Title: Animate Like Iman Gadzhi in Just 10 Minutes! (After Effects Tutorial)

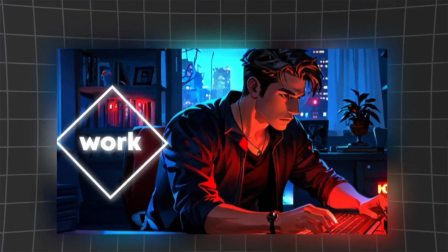(0:00)
90% of editors don't know this. Iman Gadzhi Editing Style is actually really simple, and all it really takes is 10 minutes to master his editing style.
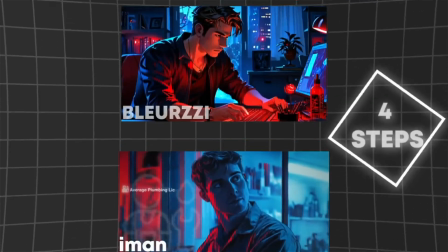(0:08)
So I will simply break it down in 4 simple steps so you can also learn this style.
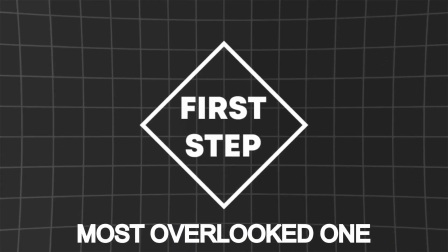(0:12)
The first step is by far the most overlooked one, but it is the step that will make or break your edit.
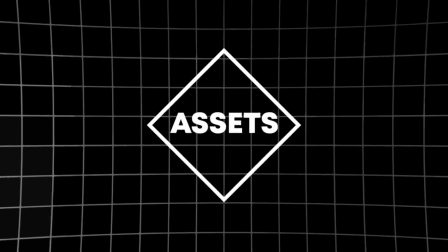(0:17)
You can have the best animation in the world, but if your assets aren't good enough, then nobody would care.
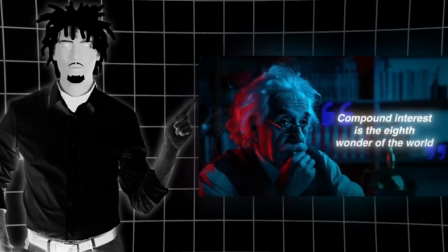(0:23)
Iman's editors always make sure to use high quality illustrations with a consistent style because it really adds to the overall quality of the video. But don't worry, you don't need to search for hours in the internet to find good looking assets because you can generate them for yourself with AI.
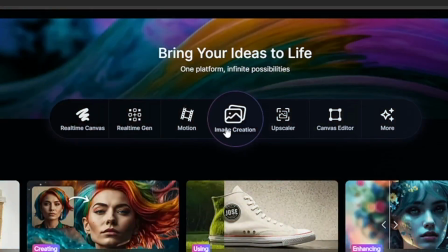(0:37)
Head to this free website right there. Now that you're there, click on image creation. And now you're gonna pick a style.
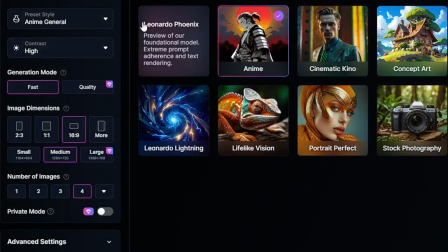(0:43)
You're gonna have to select anime. Now you're gonna pick a preset style and you're gonna select semi-realism.
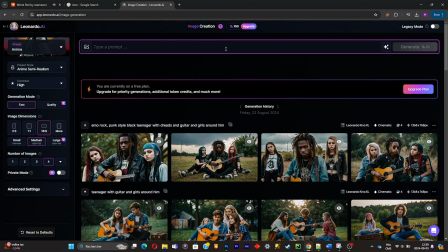(0:48)
Simply make sure that the picture will have a 16:9 ratio. Now what you're gonna have to do is simply write a description of the picture that you want.
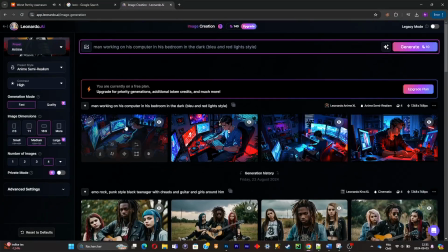(0:55)
And then you're gonna have to click on generate. Now simply choose your picture and download it inside of your computer. High quality assets are good, but it is really useless if you don't apply this next step. The base is basically just masking and placing your assets. And if not done properly, the edit won't look as good as it could be.
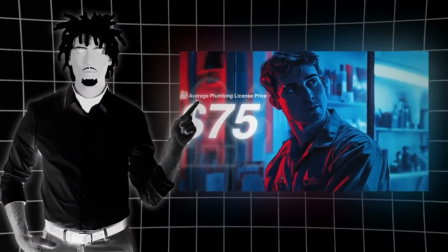(1:11)
As you can see, in Iman's video, the characters and the background are not in the same layer, which gives us this feel of depth when the camera is moving.
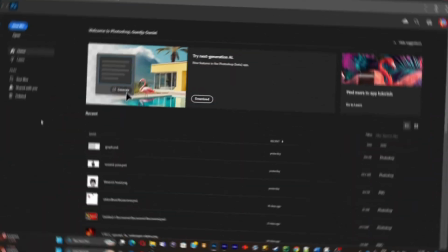(1:19)
Let me show you how to do it properly. Import your picture inside the Photoshop.
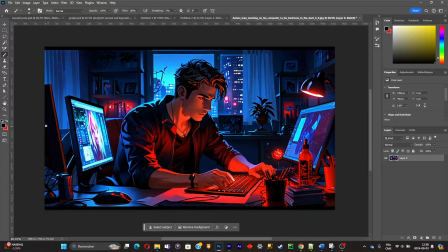(1:24)
And once this is done, what you're gonna have to do is simply select the areas that you don't find necessary, like these two monitors right there.
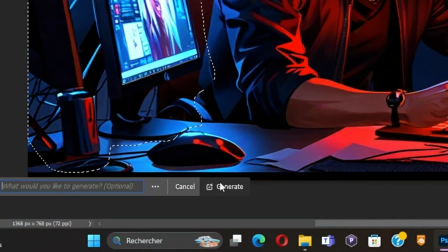(1:32)
I'm simply gonna click on Generative Fill to get rid of them, and I'm gonna merge the layer with my original picture.
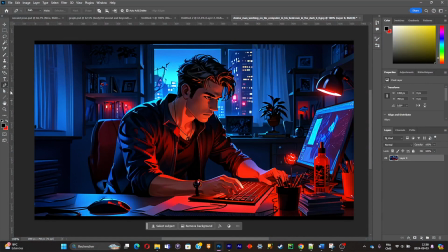(1:38)
So the next step that I will have to do is simply separate the desk and the character from the background.
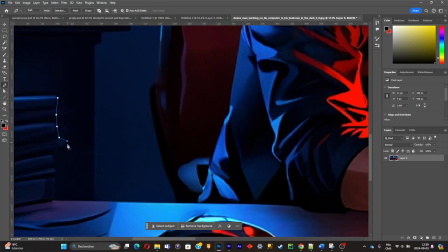(1:44)
So I'm simply going to use the pen tool and I'm going to draw all over my characters and the desk.
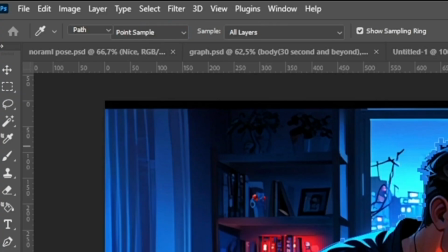(1:51)
And I'm simply going to click on selection and click on Ctrl C and Ctrl V to make a copy.
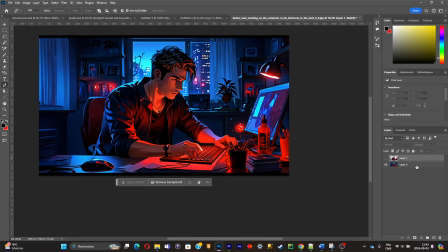(1:57)
As you can see, and the character is separated. Now what I have to do is simply delete the character and the desk from the background layer. So I'm going to select the background layer, make a rough selection around the character and the desk, and click on Generative Fill.
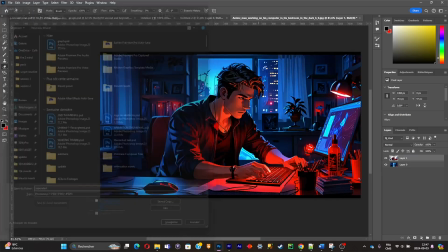(2:11)
Now, as you can see, the background is isolated. Now what I'm going to do is simply import everything inside of After Effects.
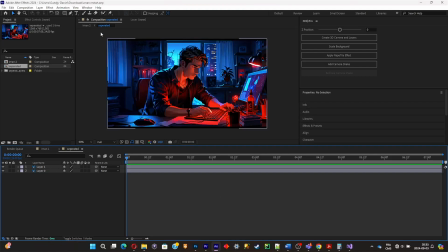(2:17)
And as you can see, the layers are already separated. Now what I'm going to do is simply create a little diamond shape thing. Make sure that the fill is not enabled and make sure that you have a strong enough stroke.
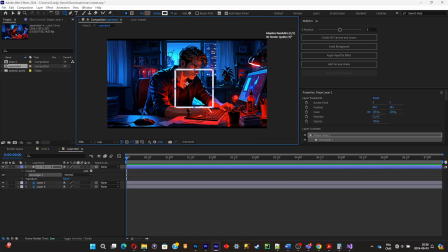Now simply click on R to pull out the rotation properties, rotate it to make a diamond shape.
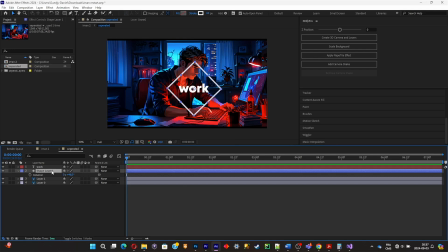(2:41)
Now what you're gonna have to do is simply put whatever you want inside of the diamond shape. I'm simply gonna put a little text.
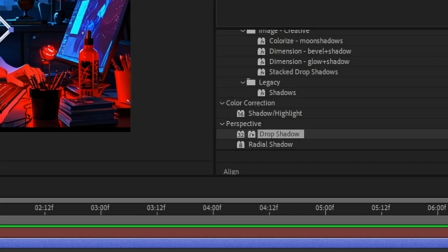(2:46)
And to add a little glow effect, what I'm gonna do is simply add a drop shadow effect, and I'm simply gonna turn the color white instead of black.
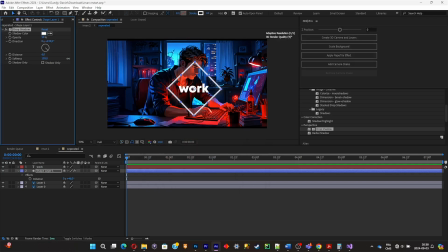(2:53)
And I'm simply gonna do the same with the text. Setting up the base is half the battle done. But the next step will make the difference between a pro editor and a beginner.
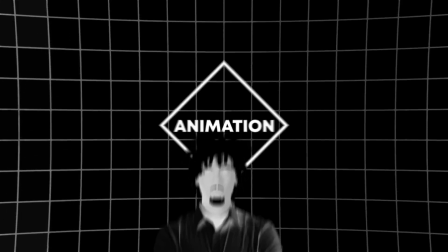(3:06)
Animating your assets will bring your animations to life and make the whole edit 10 times more entertaining.
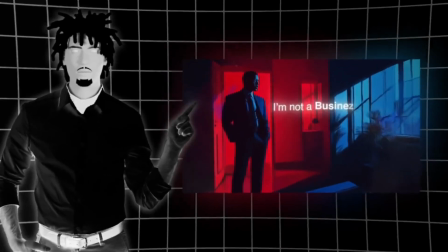(3:12)
Subtle movements are enough to keep the audience hooked, and Iman's editors uses them all the time.
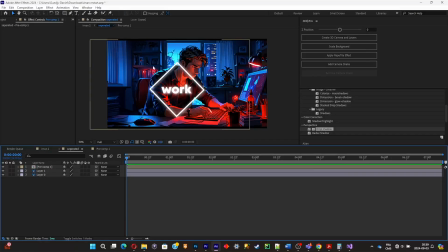(3:17)
And all it really takes is a bunch of keyframes and a little bit of tweaking. So I'm gonna use the puppet pin tool, and I'm gonna add a pin to the head.
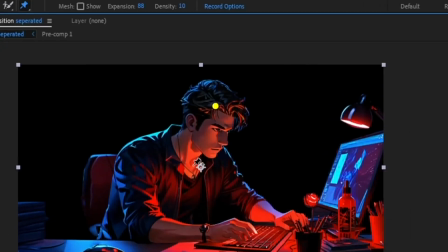(3:24)
This will be the main pin to move the head. And as you can see, when we move it like that, the whole picture is moving, which is not what we want.
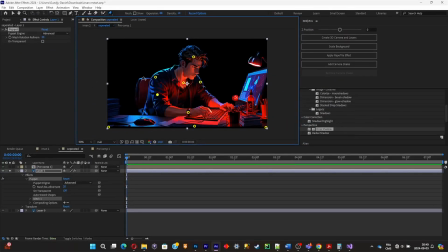(3:32)
So just add some pins to where you don't want some parts to move. And as you can see, if you test the head movements, nothing will move around. And now what you're gonna have to do is simply make a little animation of the head movements. Now simply click on U to see all of the keyframes of the pins.
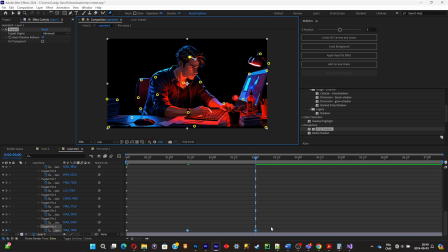(3:48)
Simply make sure that the animation loops by copying and passing the keyframes all over the composition. And don't forget to select all of your keyframes and click on F9 to make the movement smoother.
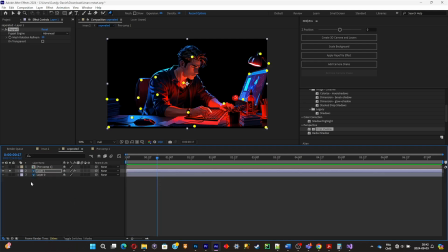(4:00)
Now what I'm gonna do is simply animate the diamond shape.
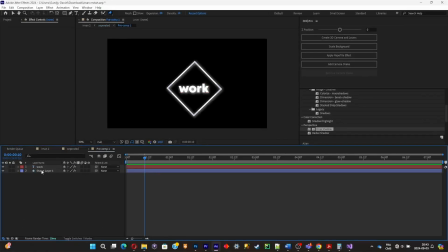(4:02)
So I'm simply gonna click on R, and I'm simply gonna add some keyframes to make a little animation that is really simple.